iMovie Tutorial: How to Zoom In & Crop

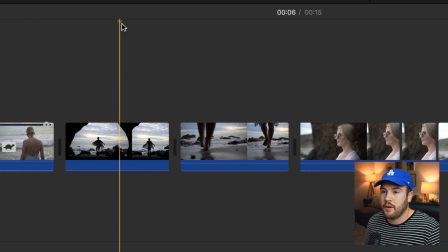[4:09]
I want the video to play a little bit. She maybe does a spin. And then about halfway through, maybe right here, I want the zoom to start. So with my playhead right here and the clip selected, I am going to right click and hit split clip. Now you want to select the second clip and you want to go back to cropping.
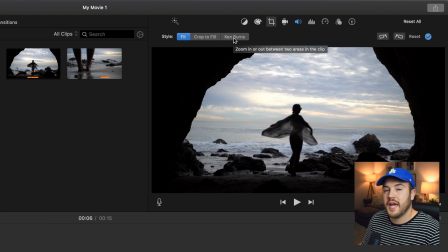[4:27]
This time we don't want to hit crop to fill. We actually want to use Ken Burns. You can see here that we have a start rectangle and we have an end rectangle and the start rectangle, that's kind of hard to say, start rectangle. Say that five times fast. You want the start rectangle to cover the entire clip, which is how it does it just normally.
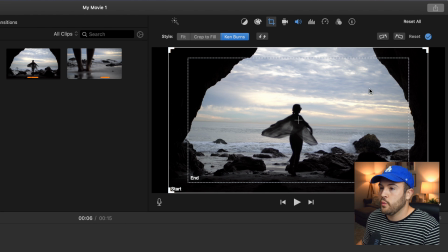[4:45]
So you do not want to touch the start. What you wanna do is you wanna change the end rectangle.
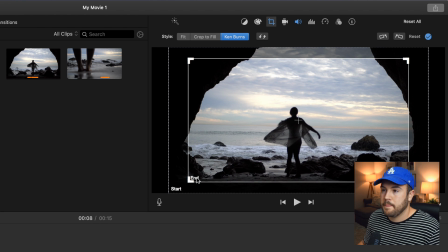[4:51]
So if you double tap end, it's going to select this end rectangle.
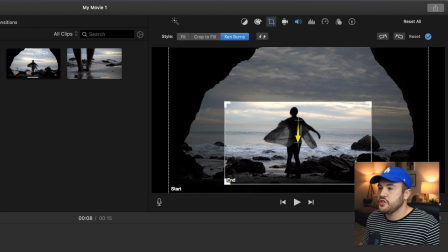[4:56]
Now we can begin to crop in wherever we'd like. So here I want it to zoom in more so it can focus more on my wife and her spinning around. And so I want it to end right there. Now that I'm done, I'm going to hit the blue check mark.
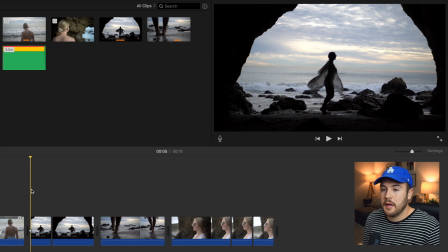[5:10]
And we're going to watch this through. We're not done yet because there's one more crucial step we need to do. But take a look on what it looks like now. And this is going to show you what Ken Burns do.
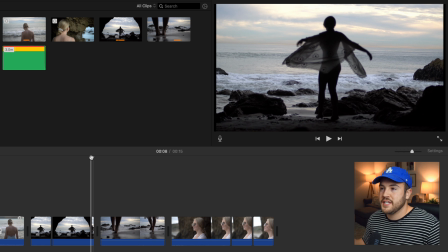[5:23]
Boom. So that looks pretty cool because the camera is zooming in almost like it was a normal camera.
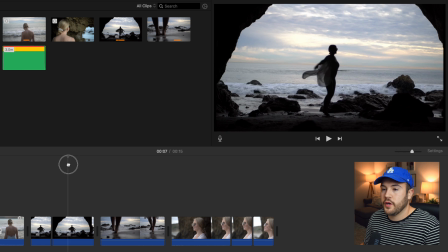[5:30]
and from our start point all the way to our end point.
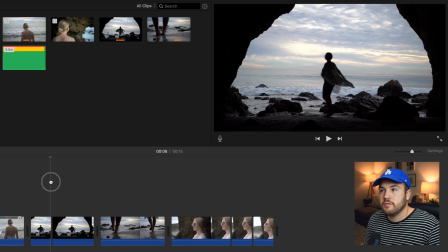[5:33]
Here's the thing though, we want to change the end point to maybe end right about here, instead of going to the very end of the clip.
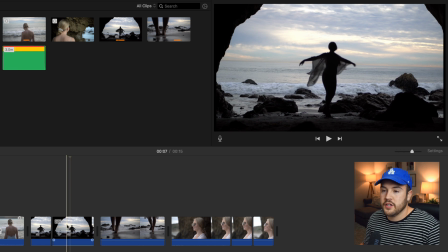[5:42]
That's where I want the end of the clip to be, but I want the end of the zoom to be right here. And this is where you need to make another cut on where you want the zoom to end.
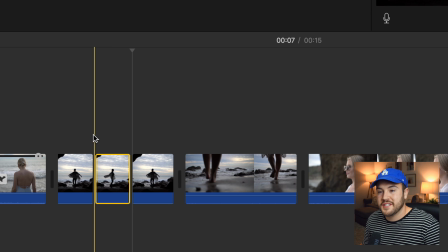[5:50]
So I'm gonna hit command B, and we're gonna watch it one more time, and I'm gonna show you guys how to fix this issue that we're gonna see.
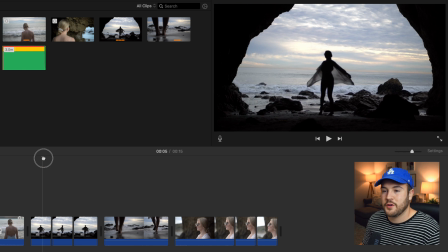[6:01]
Okay, so if you see what it did there, it's kinda quick. We have our normal clip. So on the second clip, it does a Ken burn and it ends where we wanted it to end, but this third clip does it again because it was selected on Ken burn.
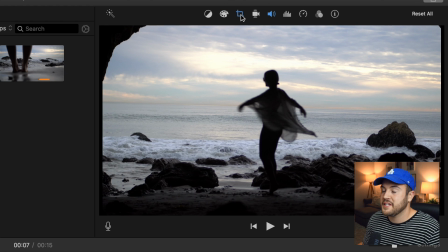[6:14]
So we wanted to select it. We're gonna go back into the crop mode and here's what you need to do.
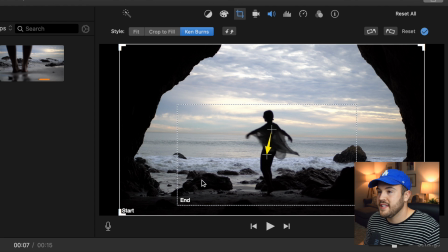[6:20]
You want to switch the end and the start. So this one right here needs to swap with start and how you do that is by clicking this symbol right here.
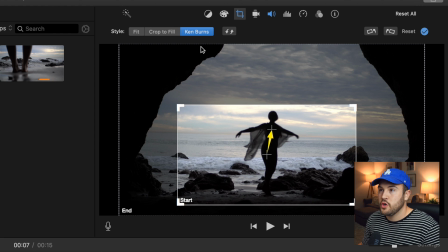[6:30]
Now that the start has replaced the end piece, we are going to click crop to fill.
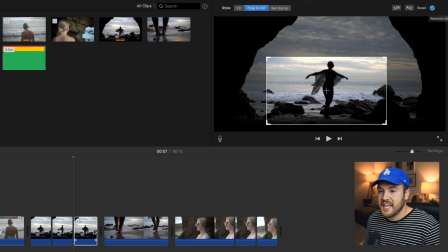[6:36]
Now it's completely removed the Ken Burns. And so this third segment right here is going to end on the part where we wanted it zoomed in.
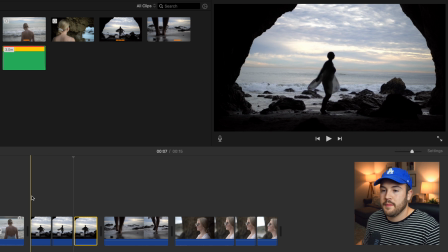[6:45]
So I'm going to hit the blue check mark. We're going to watch this again one more time. And now you're going to see the full effect of the true zoom.
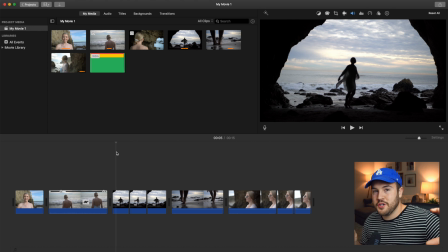[6:55]
Awesome. So that's exactly what we wanted to do is do that quick little zoom, but it looks like a real camera zooming in rather than a jump cut. I hope you learned something in this video. And if you wanna see our 10 tips and tricks for editing an iMovie, you can click on the screen right now to watch that video. Or if you wanna watch a bunch of videos about editing an iMovie, you can click on the playlist on the screen right now, as well as in the description, we're gonna have links to everything down below. Don't forget to like and subscribe to Think Media, and I'll see you guys in the next video.